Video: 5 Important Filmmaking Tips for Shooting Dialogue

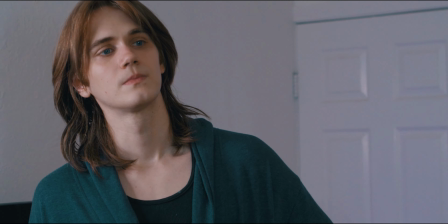4:06 But then when I have Shaley's character move to the center of the room she kind of gets off the bed and she walks up to him.
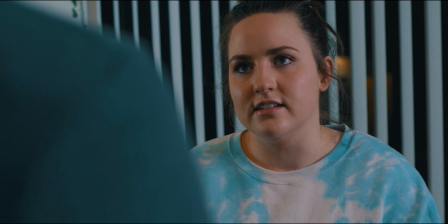4:12 You can kind of see the conversation start to flip her way now and that she's the one in control and I think some consciously people understand that even if they aren't actively thinking about it they understand that she is now in control of this conversation.
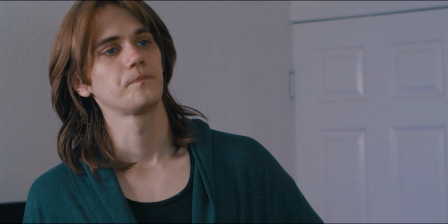4:24 Jordan really sells that power shift as well with this like moment of fear that he has when she stands up and I think that those little moments like
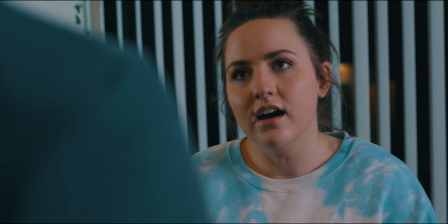4:31 that are great because while you might not actively be thinking about it when you watch it there's you feel it you still feel that that fear a little bit and you feel like that emotion that's that's really important in the dialogue scene for sure. A good director's best asset is good actors so all that worked out great but let's talk about some of the mistakes we made. Aside from not having the best audio source and not really putting a whole lot of attention on lighting I would say the biggest mistake that this scene is written the thing that's missing the most is probably a decent wide shot.
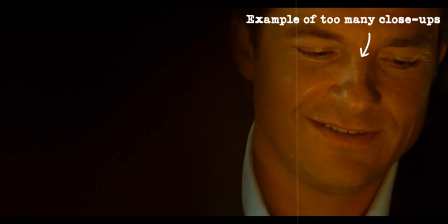5:02 A lot of times when you don't have a wide shot in a scene it starts to feel kind of claustrophobic
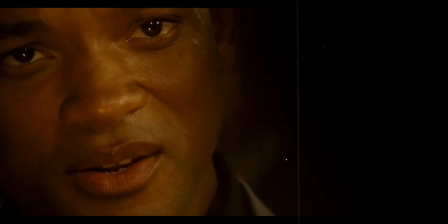5:07 with all the close-ups and that's something that I kind of was feeling after editing this scene. I think wide shots are really important because it lets you understand where the characters are moving around in space and just like I think it would
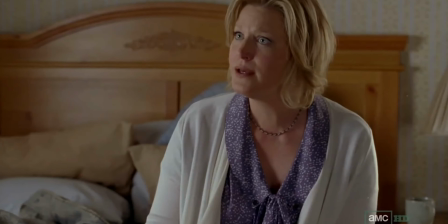5:20 have solved that claustrophobic feeling I'm having when I watched the scene if we just had a proper wide shot and just really seeing where the characters are moving around it. That being said, it doesn't completely break the scene.
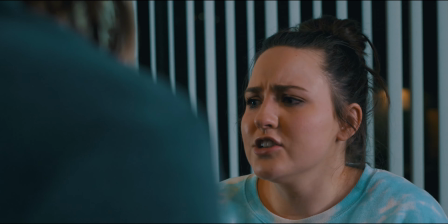5:32 I guess it does kind of play into the idea of how these two characters are feeling very stuck in this apartment and like I think
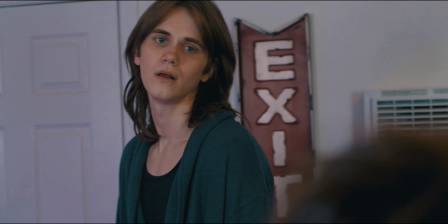5:40 that maybe the claustrophobia kind of helps that a little bit but you know it would have nice to have options in the edit to cut to that wide to cut to the closest to cut to the mediums i think just having those as an option would have been really nice i would say probably the biggest mistake though out of everything was something that i did personally which was i was also holding the camera the whole time and in doing that
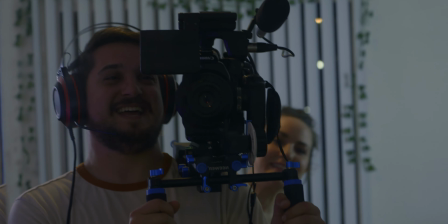6:02 you kind of focus on framing a little bit more and you're not really thinking about the performance so i would have loved
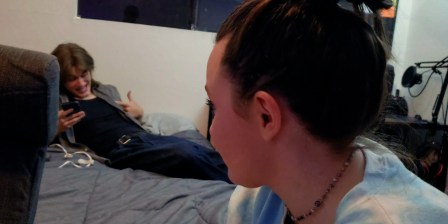6:06 to have helped the actors give me more varied performances and kind of talk about them, about how we can change it up from take to take. I've definitely made it a point of emphasis on future films that we work on to really step away
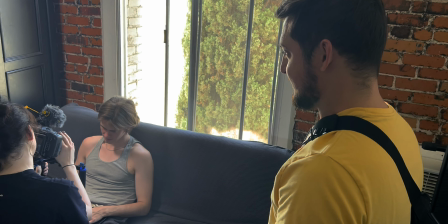6:20 from holding the camera and be more focused on what's being captured and the performances of the actors. Just being more of a team player for the cast on these films is going to be really important for me as a director. If there's one thing that I can take away from this exercise, it's definitely variety in performance and variety in shots variety good lesson pretty easy to remember so that's all I got for this one guys let me know if you have any feedback about stuff that we could do better things that you've learned in your previous shoots I'd love to have a conversation down below about all this stuff I think that's gonna make us all better movie makers so let's uh let's let's let's chat if you like this exercise you're in luck because I'm gonna be doing more of these types of breakdowns in the future because it's really really fun for me and kind of therapeutic as well it's kind of like a journal when it's a video and it's public for everyone to see it's kind of scary so yeah subscribe to the channel if you guys want to see those videos in the future and uh i'll see you next time later